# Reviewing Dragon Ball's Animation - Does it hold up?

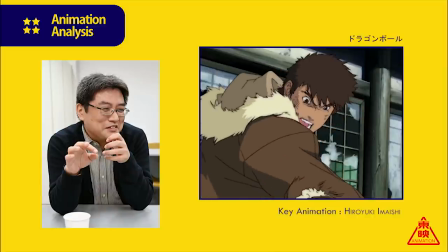4:15 And that influence extended so far in fact, you can see it in the Dragon Ball franchise itself. through the works of animators like Kazuya Hisada,
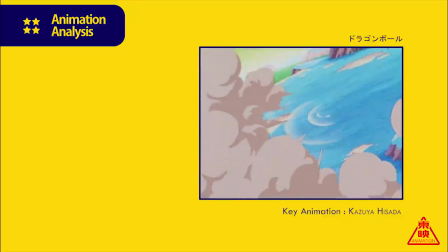4:22 Masaaki Iwane, Keisuke Masanaga, and many other talents.
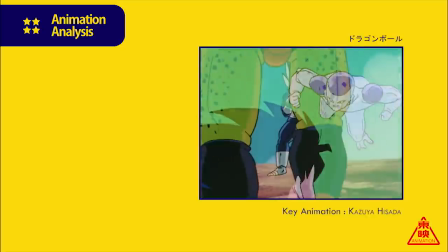4:26 With that, you wouldn't be wrong for thinking that were such influences for Yuchiyama's work to perhaps be an amalgamation of those around him, or to some degree at least.
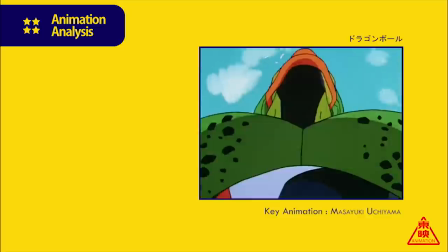4:35 After all, Kanada himself would absorb the stylistic traits of both Mamos and Kimura.
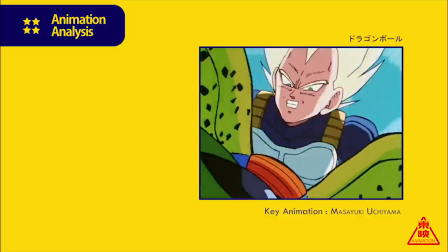4:40 Even so, despite working with the most brilliant names of that era, you could seldom find the influence of the latter names within his work, if at all.
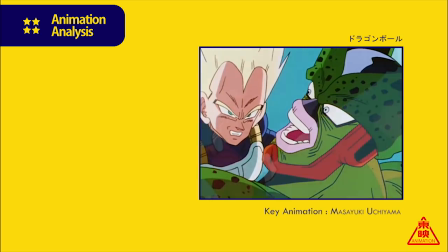4:48 Yuchiyama wasn't outright bad, but not particularly noteworthy either, and that very much defines his work on Dragon Ball.
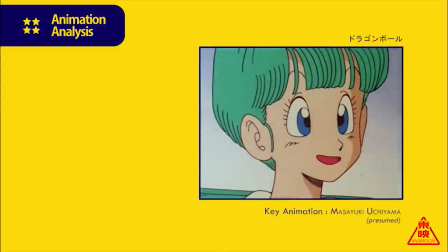4:54 Although he was never credited to any key animation on the show, with the exception to a traffic safety special and several movies,
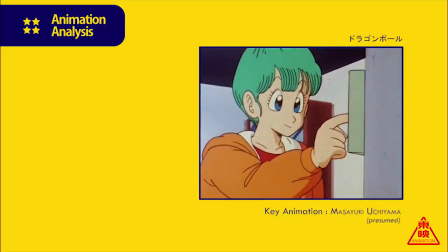5:01 which is somewhat ironic considering he would go on to contribute such a substantial amount in Dragon Ball Z,
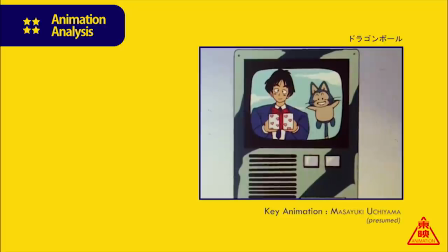5:07 that's one area that will escape analysis on this occasion, with instead his work as an animation supervisor being at the forefront.
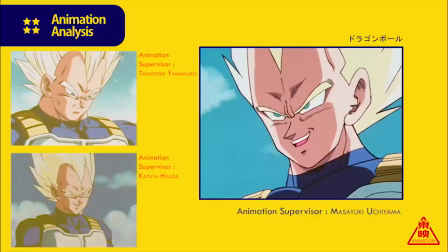5:13 Now, his work as supervisor is often the aspect of his time on the franchise that's criticised most and understandably so,
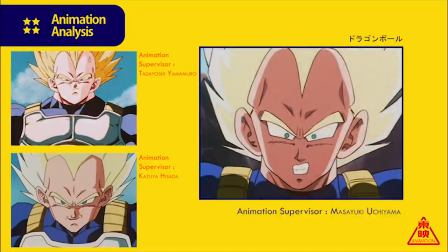5:20 considering how it was so fundamentally different to just about every other supervisor on Z in both style and quality.
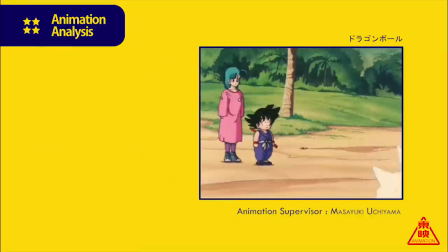5:27 Even so, this era is very much the opposite, at least initially. From the studio's debut with episode 3,
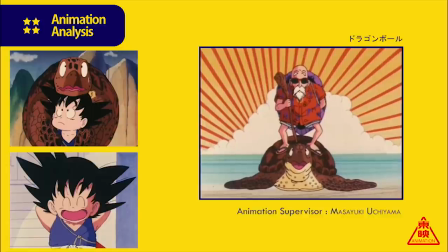5:33 the artwork is quite congruent to the previous entries by Junyo and Sagasha and so much so it's hard to tell them apart at first glance without the aid of credits.
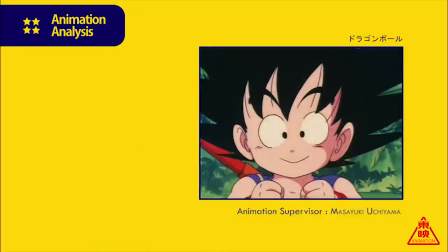5:41 Furthermore, Yuchiyama sticks to the model sheets and does a solid job in representing Goku as the carefree and naive character he is.
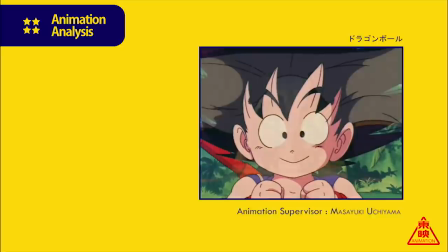5:49 The lines are rounded and the shading often features strong curves.
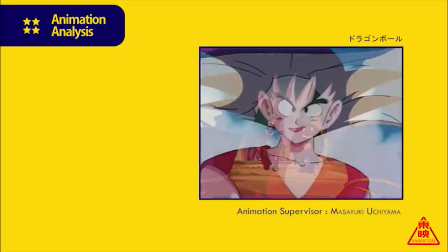5:53 Unfortunately his style never develops further and continues to take the same approach over the course of the remainder of the series.
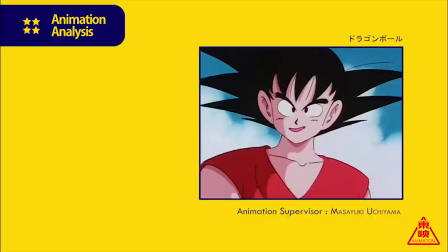5:59 This might not be such of a negative if Toriyama's style never changed either, however it did and quite rapidly.
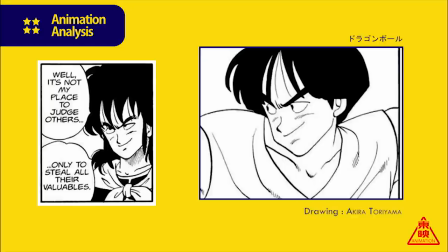6:05 By the time of the 22nd Tenkaichi Budokai, it was a world away from those initial chapters.
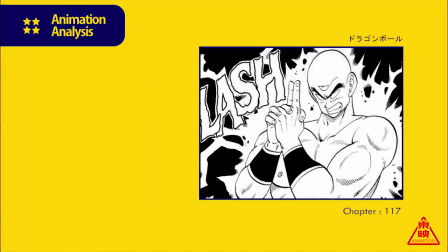6:10 The heads featured far more curvature with lines becoming gradually sharper for just about every feature, and this naturally increased as time went on.
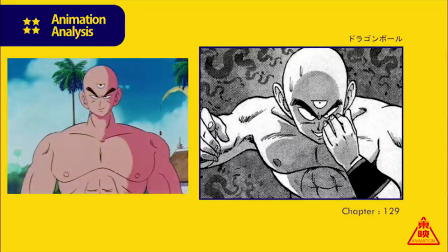6:19 That's not to say that diverting away from the source material is inherently a bad move, especially as it can provide the opportunity for a fresh and dynamic approach.
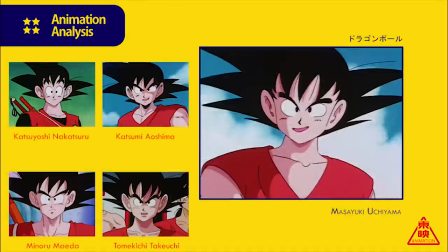6:28 However, Uchiyama achieves neither and feels at odds to many of the other supervisors who were privy to the stylistic changes the series author was pushing for. Even still, this wouldn't have been such a drawback if it wasn't for how overbearing he was as a supervisor.
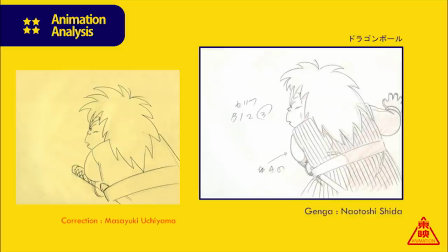6:41 Yuchiyama's modus operandi seemed to be consistency at all cost, meaning that not only were the stylistic quirks of animators suppressed to a substantial degree,
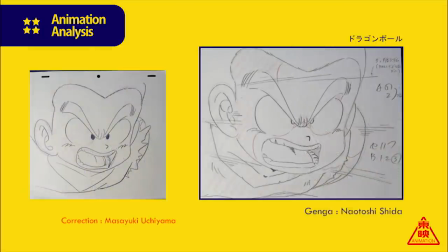6:51 but even those who were in line with current trends had their work heavily redrawn.
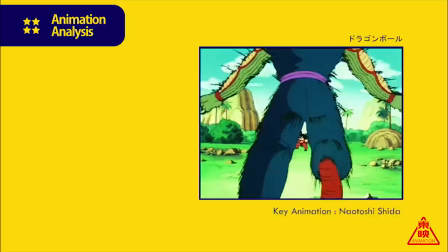6:55 Now, with all that said, the opening statement portraying Last House as one of the most underrated studios on the production probably sounds a little odd right about now.
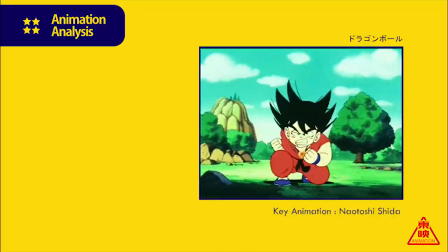7:03 However, there's still another piece to this puzzle and that's Yuchiyama's core team of animators, Aki Yokatada, Hidehi Ko Kodota,
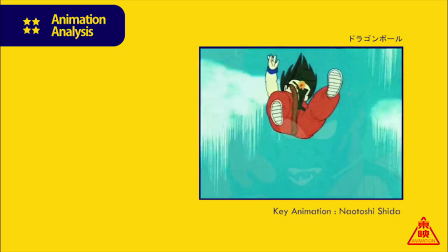7:10 Yasuhiro Kanda, and in particular Taiichiro Ohara and Naotoshi Shida.
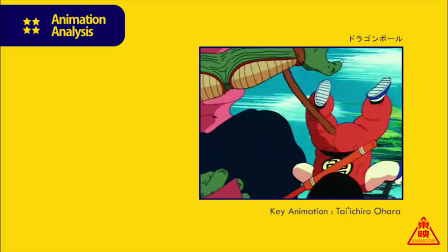7:16 Now while animators like Katada and Kodota were certainly skilled on their own right, it would be Ohara and Shida who would particularly craft some of the show's most memorable sequences.
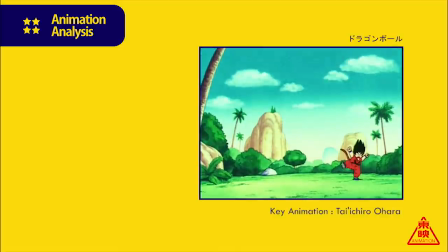7:25 What makes this duo so fascinating is that within the span of only months of being promoted to key animators,
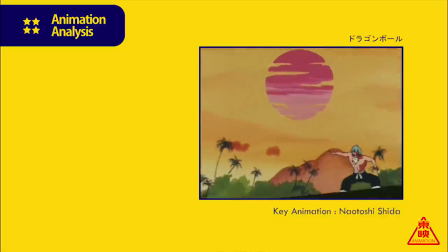7:30 they were both already being trusted with the most climactic moments of arcs.
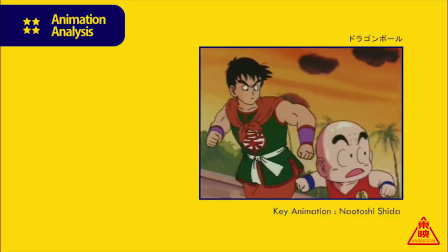7:34 Even more so when you consider that Shida hadn't even gone to an animation school, showing how much he would absorb from co-workers.
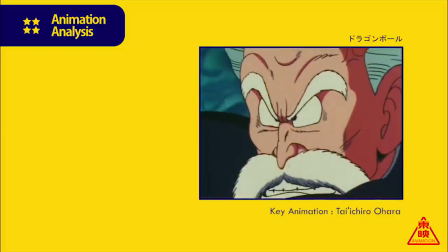7:40 Even still, their actual animation within those early days was rather standard for the series, but that in time would change with both refining and expanding their range of techniques.
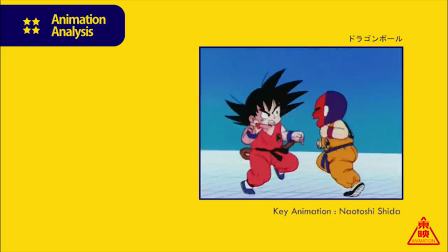7:50 Cheetah would gradually shift to an emphasis on flowy movements at an energetic pace,
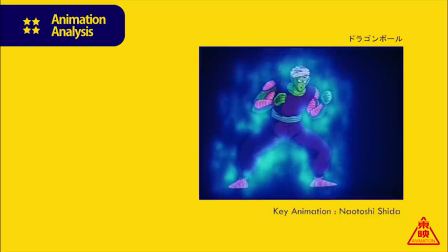7:54 while also developing his stylish effects work, a feature he would be known for more in time.
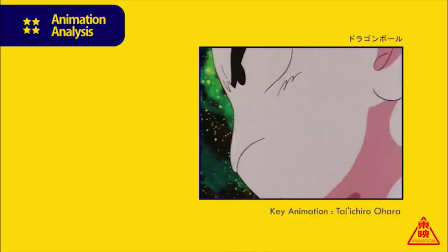7:59 Ohara, meanwhile, would later experiment with more complex camera movements, adding a different sense of dynamism to his scenes, but equally great in its own right.
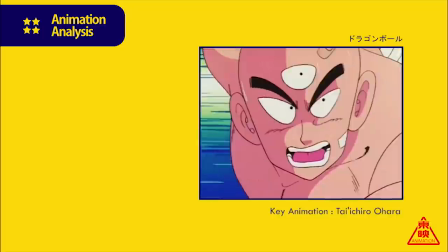8:08 Movements were also more snappier in this era, but still held a stylish flair and of course much like Shida, had a knack for animating interesting effects work.
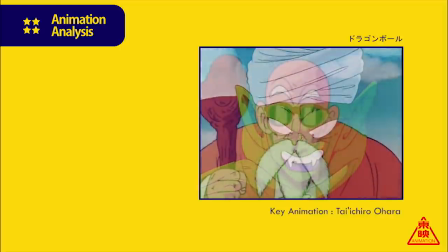8:16 This improvement wouldn't go unrecognised by his superior either, as O'Hara would be promoted and make his supervisor debut with episode 76.